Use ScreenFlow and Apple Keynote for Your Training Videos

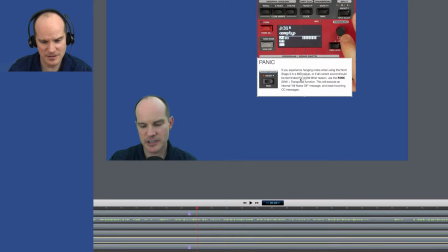985s
So I'm going to make this crop here and split the difference and make it a little wider here. And then as wide as I can on top without showing that gray bar. Okay, good.
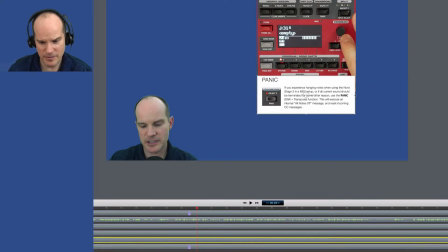996s
So now I've got just about the same amount of width. Okay, let's make this width a little wider here.
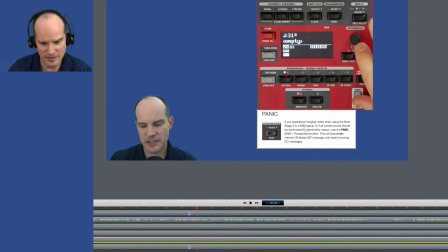1002s
And I'm trying to make these even is what I'm trying to do. It's just so it is more presentable.
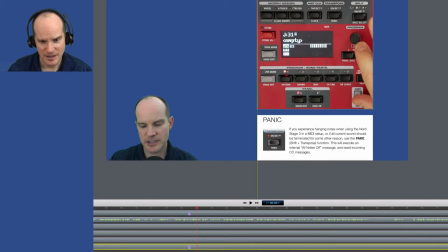1006s
All right, so now I basically have picture this up here, picture this here. Maybe bring both of these over to the center a little bit more.
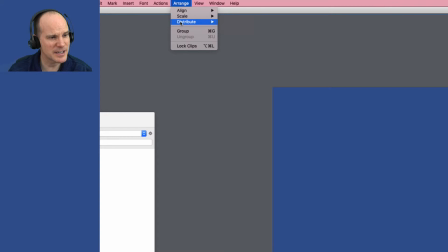1015s
I have an option here that I can arrange and align horizontal center.
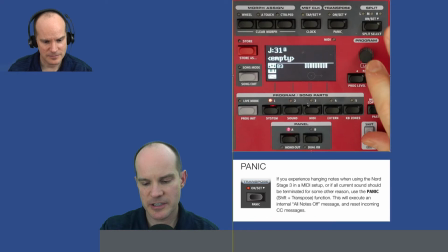1021s
Yeah, there we go. All right, so just move this up here, move this down here like that. Okay, so essentially I've got, but those are still not exactly where I want them. So I want them kind of split the difference.
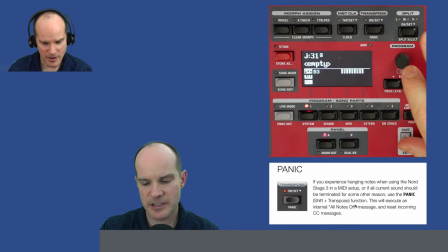1033s
Okay, and then I want to round them a little bit.
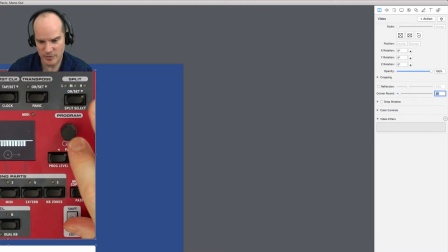1036s
I can round their corners by just selecting them and putting a 20% round, or yeah, 20 point round.
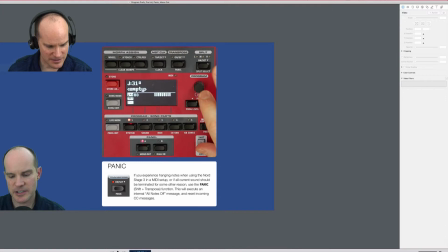1044s
Check that out. So here's what it looks like.
Panic.
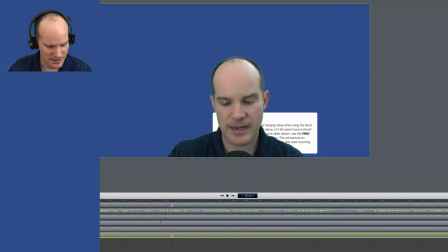1046s
Okay, now this, I have to hide this screen in the background until it's ready to be presented.
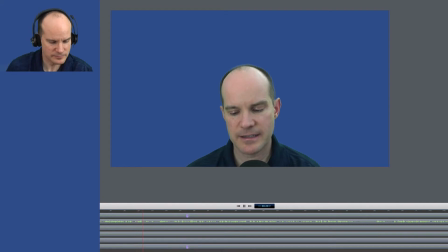1053s
Okay. So I'm talking, center of the screen.
The light, and the moment I'm ready to talk to them about the keyboard itself.
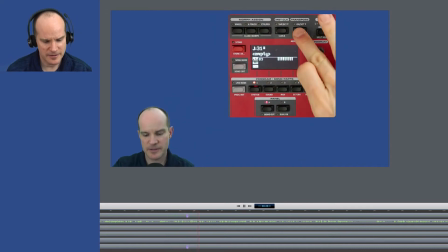1061s Button. Okay, so first the panic button, that's up here.
It's actually, I do that here. And then this needs to appear, so this needs a transition as well. So I need a transition there on this track, which is the computer track. And there it is.
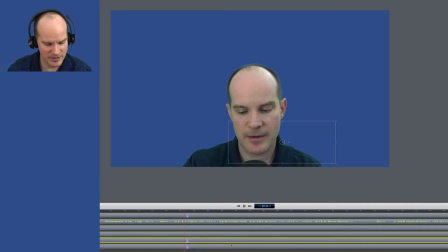1074s
So now they're going to see the manual and the keyboard simultaneously.
That's up here. It's actually talking about the panic button.
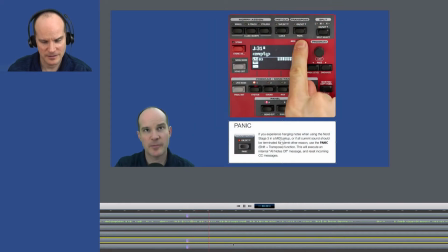1079s Transpose will be the panic button right there. Right here. If you experience hanging notes when using the Nord Stage 3 in a MIDI setup, or if all I'm looking at it sound should be terminated for some other reason.
So it makes it look like I'm actually reading it. Which is the shift and transpose which I am.
Function. This will execute an internal, but it keeps a natural off message and reset presentation.
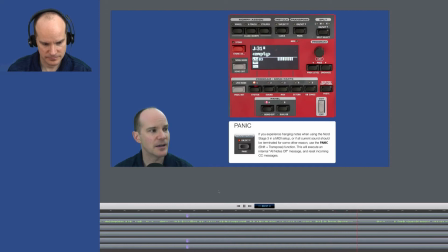1098s Incoming control messages. CC messages are.
Now look, I'm thinking here.
Change setting.
So that's a long pause. So what I'm going to do is I'm going to remove that long pause by putting my scrubber here and pushing I on the keyboard, making an in point, and then O for out point.
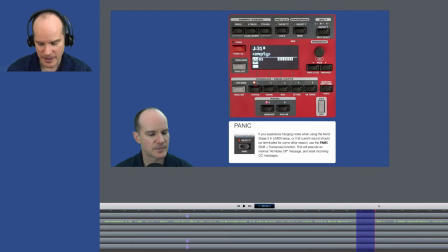1115s
And I'm going to swallow this space using a technique called ripple delete. And it's used so often that I actually have a command delete for it. In other words, you have a quick key for it. So command delete will delete that and swallow it up and bring the right tracks all the way over and swallow the space.
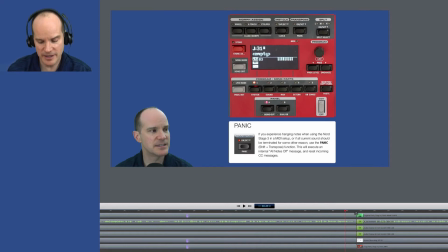1131s
So now it's going to be a nice, there'll be a jump cut. You'll see my head jolt a little bit, but at least they won't have to listen to the pause.
Our messages are control change settings.
Like that.
So with that in mind, an example of when your keyboard might hang, where the notes might stick,
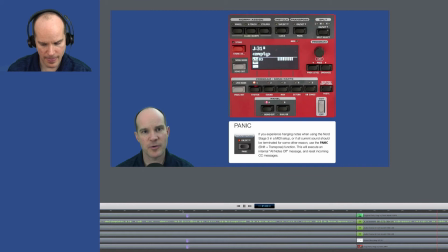1148s is if you have it connected to a third-party keyboard or another third-party device, and you're either sending signal out or receiving signal in, and you get disconnected from your MIDI cable. A lot of times that will cause a hang, the notes will stick, and if you hit the panic button, all those notes will be eliminated and stopped,
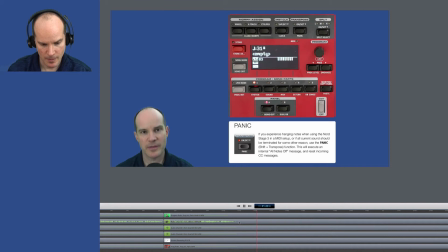1167s and it's just a normal and common thing to have on most MIDI devices is a panic switch, or a panic button in this case.
Okay, so that created a complete thought there. So the first minute and 24 seconds, I introduced everything in the lesson, and I actually got the first point of the lesson done, which is this panic button.
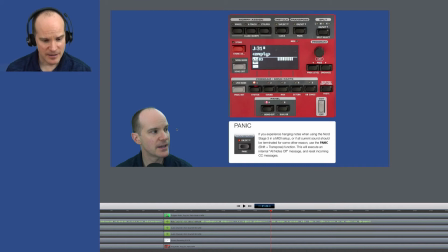1184s
I'm not happy with the size of my head because I have so much room here to burn. It doesn't make sense to have just a little head over here on the left.
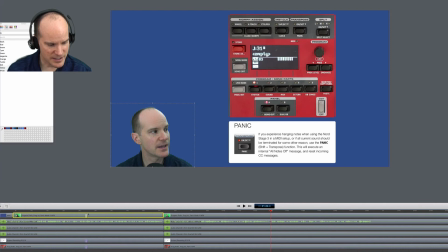1192s
So what I'm going to do is I'm going to go back to this original transition way back here where I adjusted the head and put my cursor here and make it a little bigger so that it fits better, like that. Now it's going to be more engaging, and it will be easier to be engaged because it's a large head.
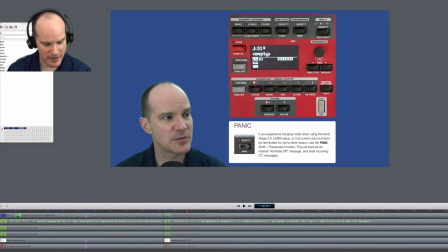1210s
But because these tracks are cut now, the moment I go to this track, you'll see that the head is still small from its original edit.
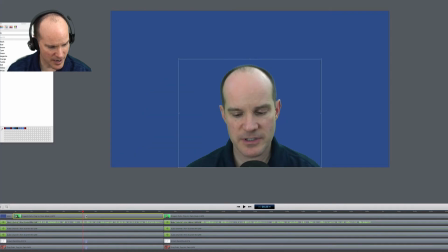1216s
So there's a trick that you can do here, which is you copy this little transition, you copy the transition,
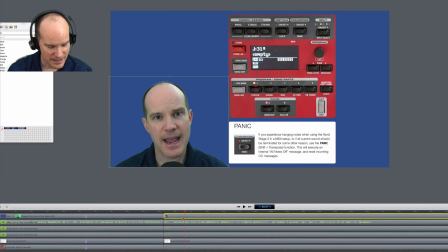1222s
and then using a keyboard combination, you can paste that size information into the next cut on the same track. And that way the head is the same between the cut.